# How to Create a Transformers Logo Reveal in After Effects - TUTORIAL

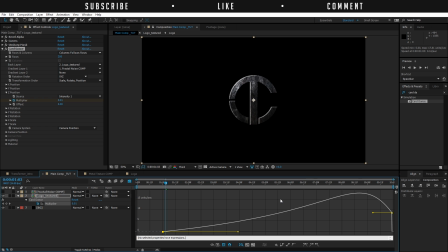8:26 So now it's really going to start very slowly and shatter it out. So that's going to make it look very cool. Another thing you can do is make a opposite movement. So right now everything is coming towards the camera, so you should animate the camera going inwards, and that's going to give it an even more epic feeling.
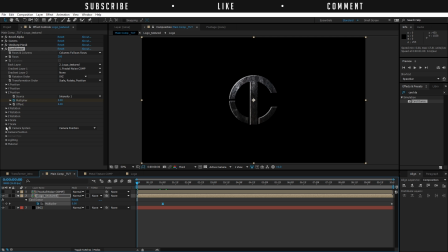8:44 So let's do that by going here to the position here, camera position. Click on the Z position at the beginning of our timeline, and then move ahead at the end of our timeline and decrease this so it really moves inwards like so. And if we're going to animate this, it's coming closer to the camera,
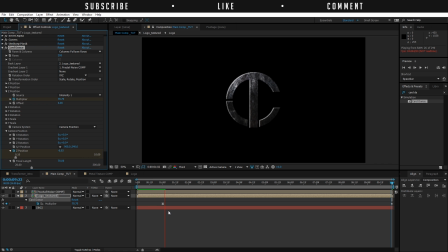9:04 and then all of a sudden it's going to start shattering apart and make it look very cool. Like each time I do this animation, I'm like, nice.
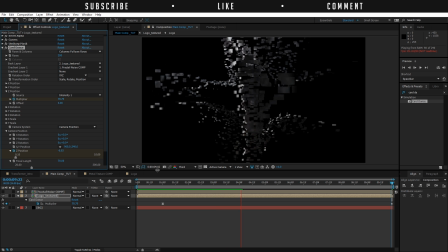Imagine this in 3D and coming closer to you. So that'd be cool. Okay, I'm actually going to try that someday.
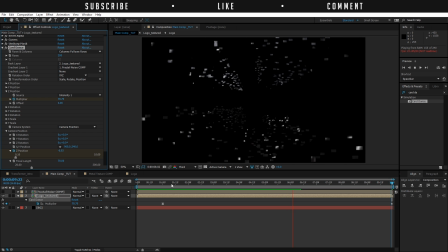9:32 Okay, so now we have our logo coming towards the camera. Really cool. You can also do some small changes in the camera rotation here. So on the Z rotation, right at the start where the logo is going to shatter apart, click on the stopwatch, move to the end of the of the timeline, and then rotate it like,
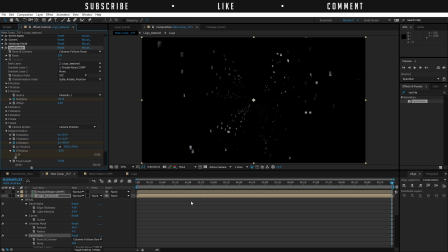9:53 let's say 90 degrees. Press U on the keyboard to reveal that keyframe, and also right click Easy Ease. So Easy Ease, there we go. Go to the graph editor and also make this like that.
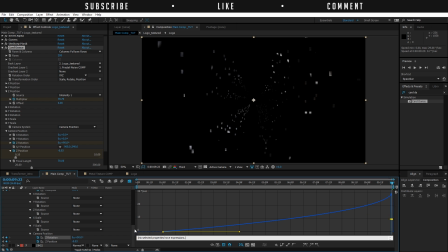10:09 And we can put this away. Okay, so now we have a nice gradual rotation. So that's going to look very cool as well.
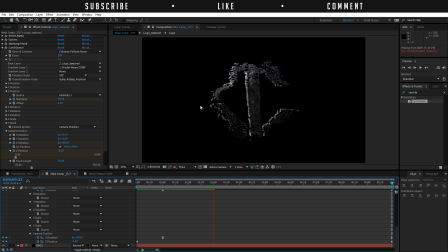10:28 So now we have like that extra animation coming in. So a camera moving inwards, the logo coming towards the camera, and while the camera is moving in, it's also rotating. And all these movements together make it look like a lot more detailed, a lot more, epic. So
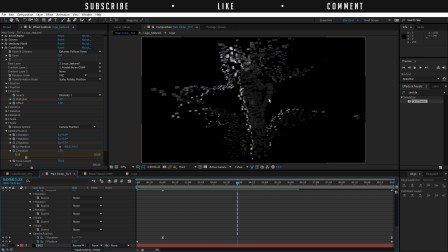10:48 that's what we have right now. And now you can see all these squares. And if you don't want to see that, you just have to bump up the rows here. So if you're going to make this 1,000, you can wait a little bit. Can even make this 10,000 if your computer can handle it. Well, I'm not sure if I can. I've never tried it. Maybe 2,000 should be still working fine.
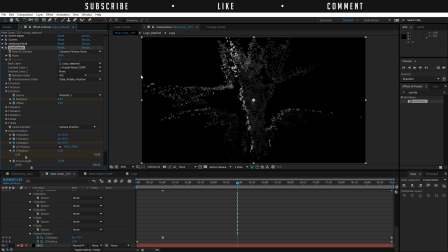11:06 Oh, 1,000 is actually the maximum number you can use. I didn't know that. Okay, so now that you have 1,000, you can still see all the particles. And you can get rid of these using some fake motion blur. But if you don't have that, maybe we can try with the regular status here and create a motion blur for the layer here,
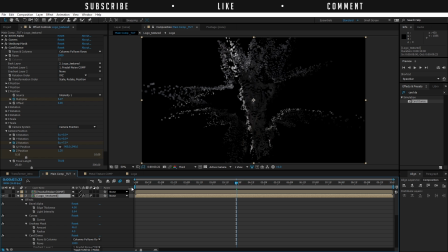11:25 and also enable motion blur for the layer and see if that works. And it works pretty nicely, I guess, but it could be more so. What I have done actually in my preview is two options.
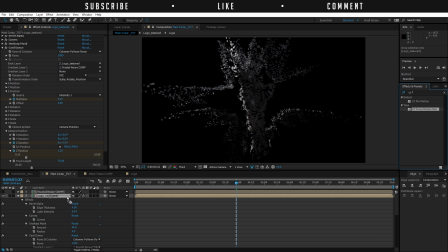11:39 You can use CC Force Motion Blur, which is going to work fine and it's going to look nice by increasing this number to 32, but you're going to see it takes a lot of time, so it's going to take a lot of time to calculate. You can see, let's try to wait. No, I'm not going to waste your time.
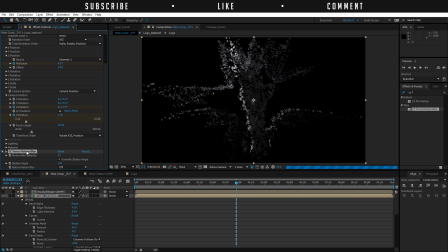11:57 It's going to take forever to calculate. So if you have time, do it with the free alternative. But what I am using here is Real Smart Motion Blur, and this is actually a external plugin, I'm sorry.
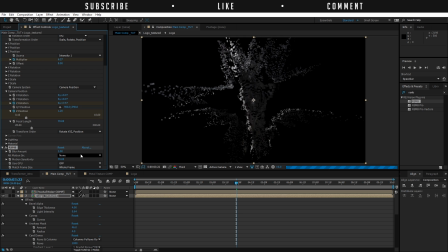12:08 But if you're going to apply this to your effect, increase the number to like 2, you're going to see that it's going to calculate a lot faster. So in a few seconds, okay, there we go. We already have fake motion blur, and this is going to make it look even better, in my opinion.
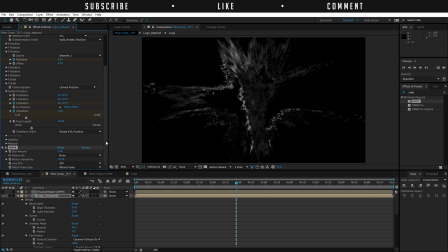12:27 Motion blur really gives a sense of motion to your image, and it's going to make it more realistic, I guess.